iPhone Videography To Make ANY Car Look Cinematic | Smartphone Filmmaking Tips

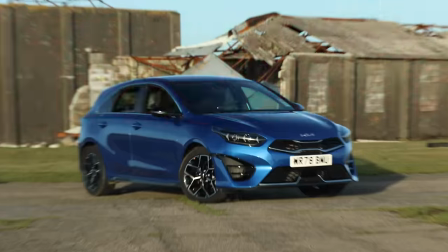So this is the iPhone 15 Pro Max and behind me is a Kia Seed, quite possibly the most average car imaginable.
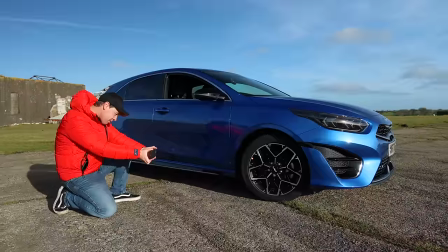And in this video I'm going to show you how you can make any car, even an average one like this, look much more cinematic.
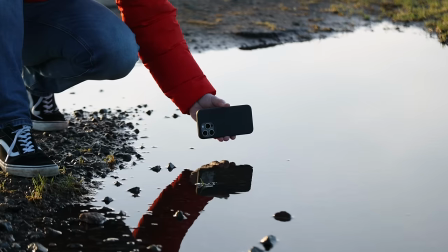No fancy camera accessories needed for this, we're going to be shooting everything completely handheld.
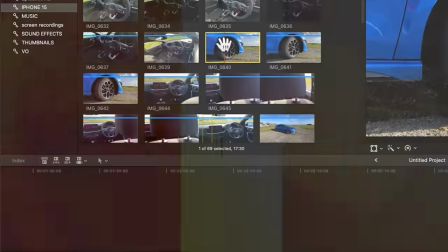I'm going to show you 10 simple shots and at the end of this video I'm going to edit all 10 shots into a short cinematic sequence using music,
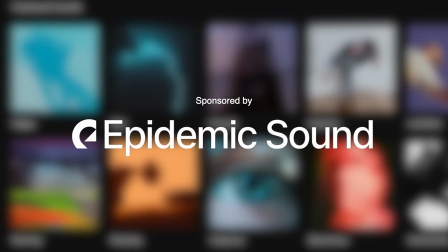color grading and sound effects. A big thanks to Epidemic Sound for sponsoring this video. This is where I'll be going to get all of my music and sound effects for the final sequence. Okay, let's start with an opening shot to this sequence, establish the car and set the scene.
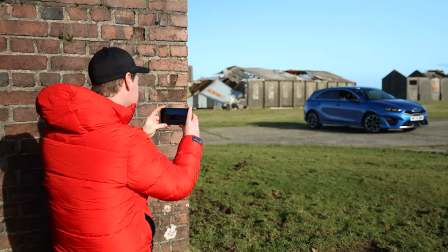The car reveal. For this, find something in the foreground to reveal your car.
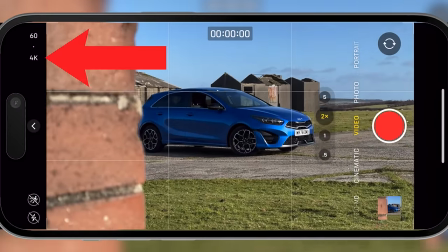I'm going to use this brick wall. I'm shooting in 4k 60 frames per second. I'm going to tap and hold on the car to lock focus and exposure.
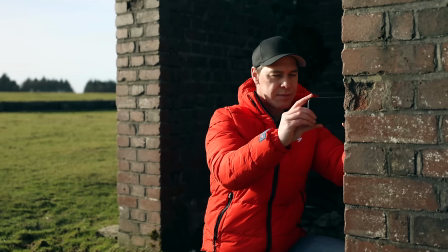I'm going to hit record and then position my camera behind this brick wall I'm then going to slide my camera from left to right, revealing the car.
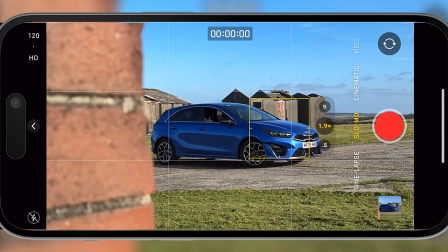Now, if you're having trouble getting a nice smooth shot, then a quick tip here is to switch to HD 120 and do exactly the same.
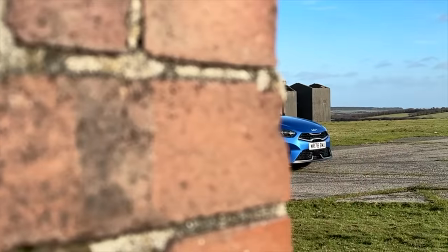This will capture your shot in slow motion. You will lose a bit of resolution compared to shooting in 4K, but your shot will look much smoother.
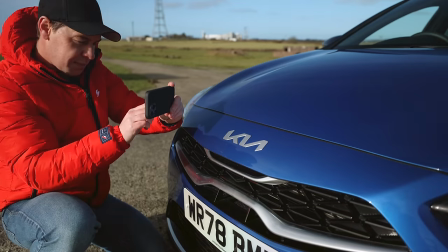Okay, that's shot number one. Moving on to the badge flyby. For this, I'm going to switch to my wide-angle lens, lock focus and exposure on the badge,
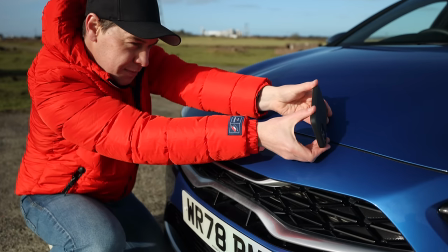hit record, and then lean across the front of the car and pull my camera back over the badge.
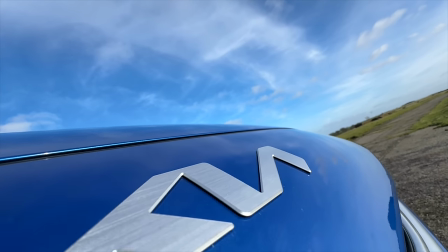This creates a very dramatic shot as the camera pulls back, revealing the badge. Be sure to shoot in slow motion for this to keep your shot smooth and steady. Now, the key to any good edit is a good mix of shots and perspectives.
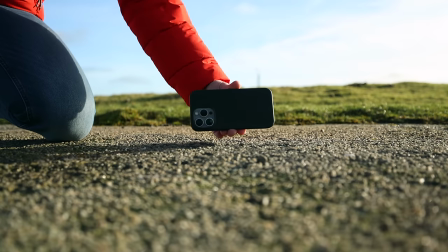So for this next shot, let's get our camera lower to the ground to create a much more dramatic look.
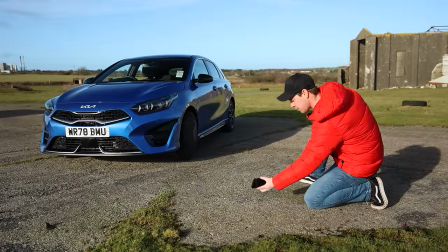The Concrete Sniffer. For this, shoot in slow motion using the wide-angle lens and get your phone as low to the ground as possible and push forward.
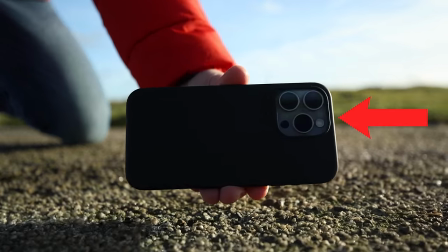Do not have your phone like this. Have your phone like this so that your lens is closer to the ground.
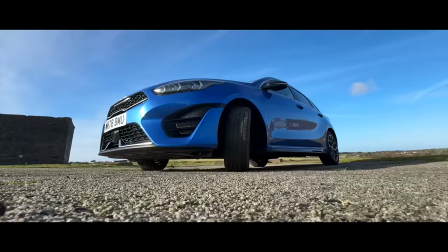Push your camera forward as well as pull it backwards. Having your phone this low to the ground creates a completely new perspective.
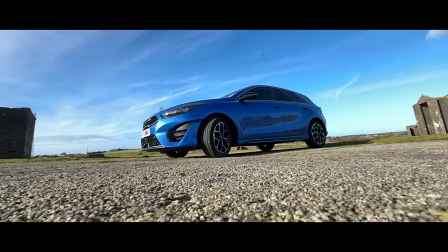It adds much more interest and drama to your shots, as well as emphasizing all of the detail and textures on the ground.
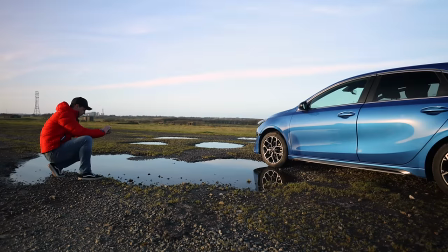Now, if you're fortunate enough to be anywhere with a puddle then be sure to take advantage of it puddles create incredible reflections exactly the same
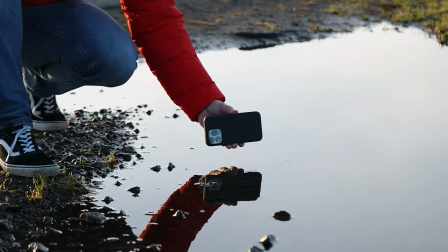again only this time get your phone as close to the puddle as possible and push forward get the angle right on this one and you'll capture stunning reflection
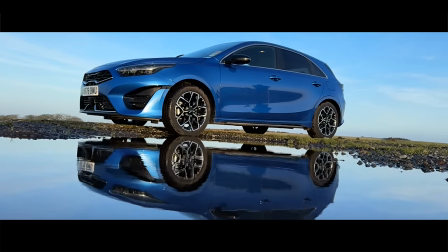shots that will instantly up the production value of your final sequence the push forward okay back to basics with this one we're
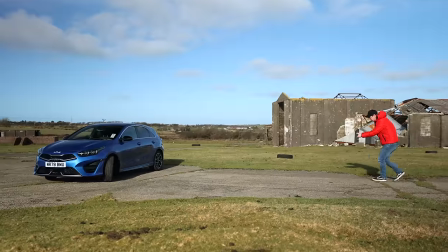simply going to frame our car so that it's nice and centered hit record and push forward keeping the car in the center of frame as best as possible.
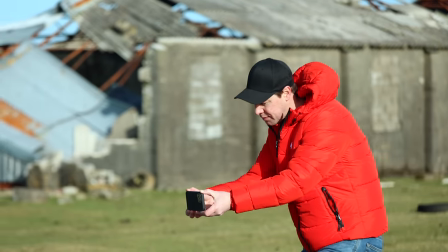Now, you can do this from the side like what I'm doing here or from a 45 degree angle like this.
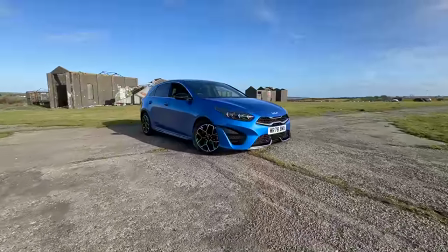Either way works. Shoot wide to show off both your car and its location. Keep your movement smooth and consistent.
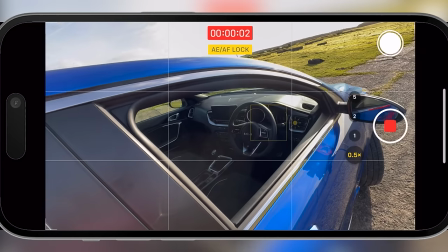Okay, let's mix things up and go through the window. For this, I'm gonna shoot wide, hit record and with two hands holding the phone, push forward through the driver's side window.
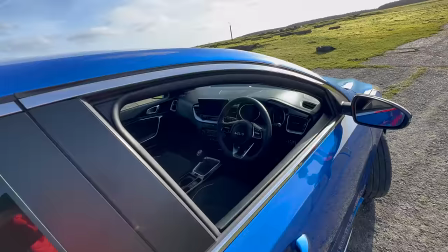I'm gonna grab a shot pushing forward as well as a shot pulling back. This shot is a great way of taking your audience from the outside to the interior of your car.
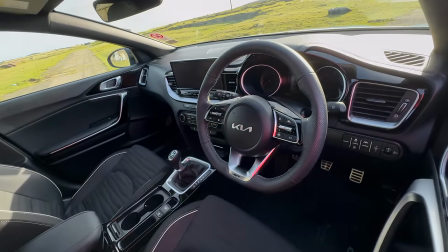We're getting a little bit of flickering light as we push through the window, but not to worry as we're going to use this to our advantage in the final edit.
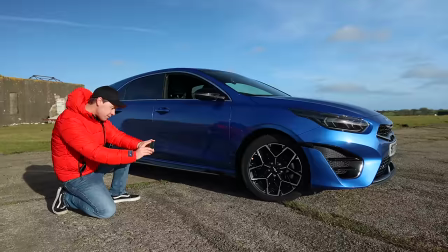The Wheel Orbit Cranch down for this one and get your camera at wheel height.
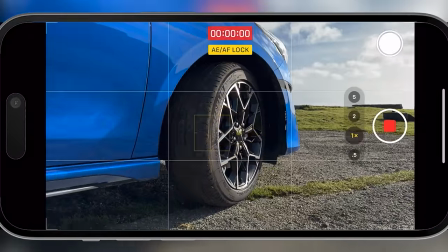Lock focus on the wheel just using the standard lens for this one and then slowly start to orbit around the wheel.
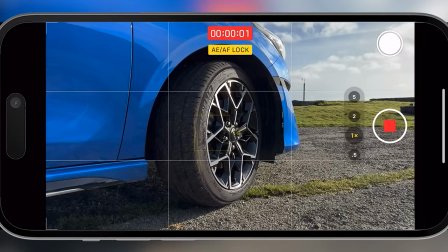Keeping two hands on your phone and using your grids will help keep the wheel in the center of frame.
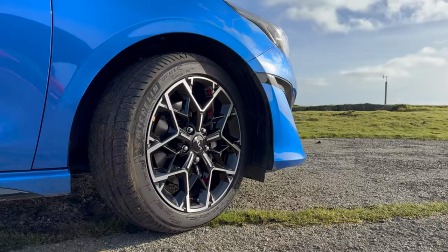Also, pro tip here, maybe don't wear a bright red jacket on shoots like this because you'll become a reflection nightmare.
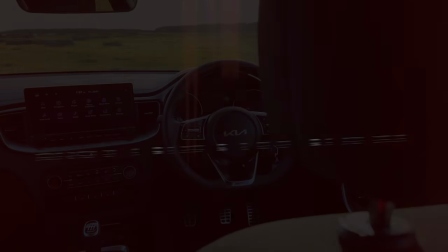The dashboard slider. For this one, you'll need to climb into the back of the car.
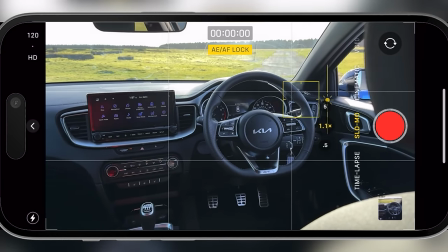I'm going to shoot in slow motion, lock focus and exposure on the steering wheel, and then start my shot with my phone behind the driver's seat.
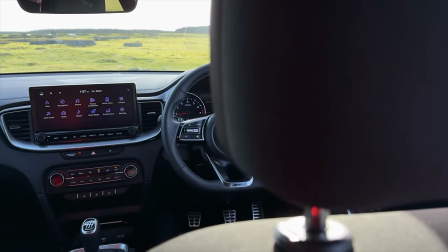I'm then going to slide my camera from right to left, revealing the car's dashboard and interior.
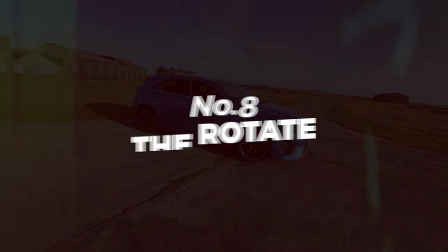The rotate.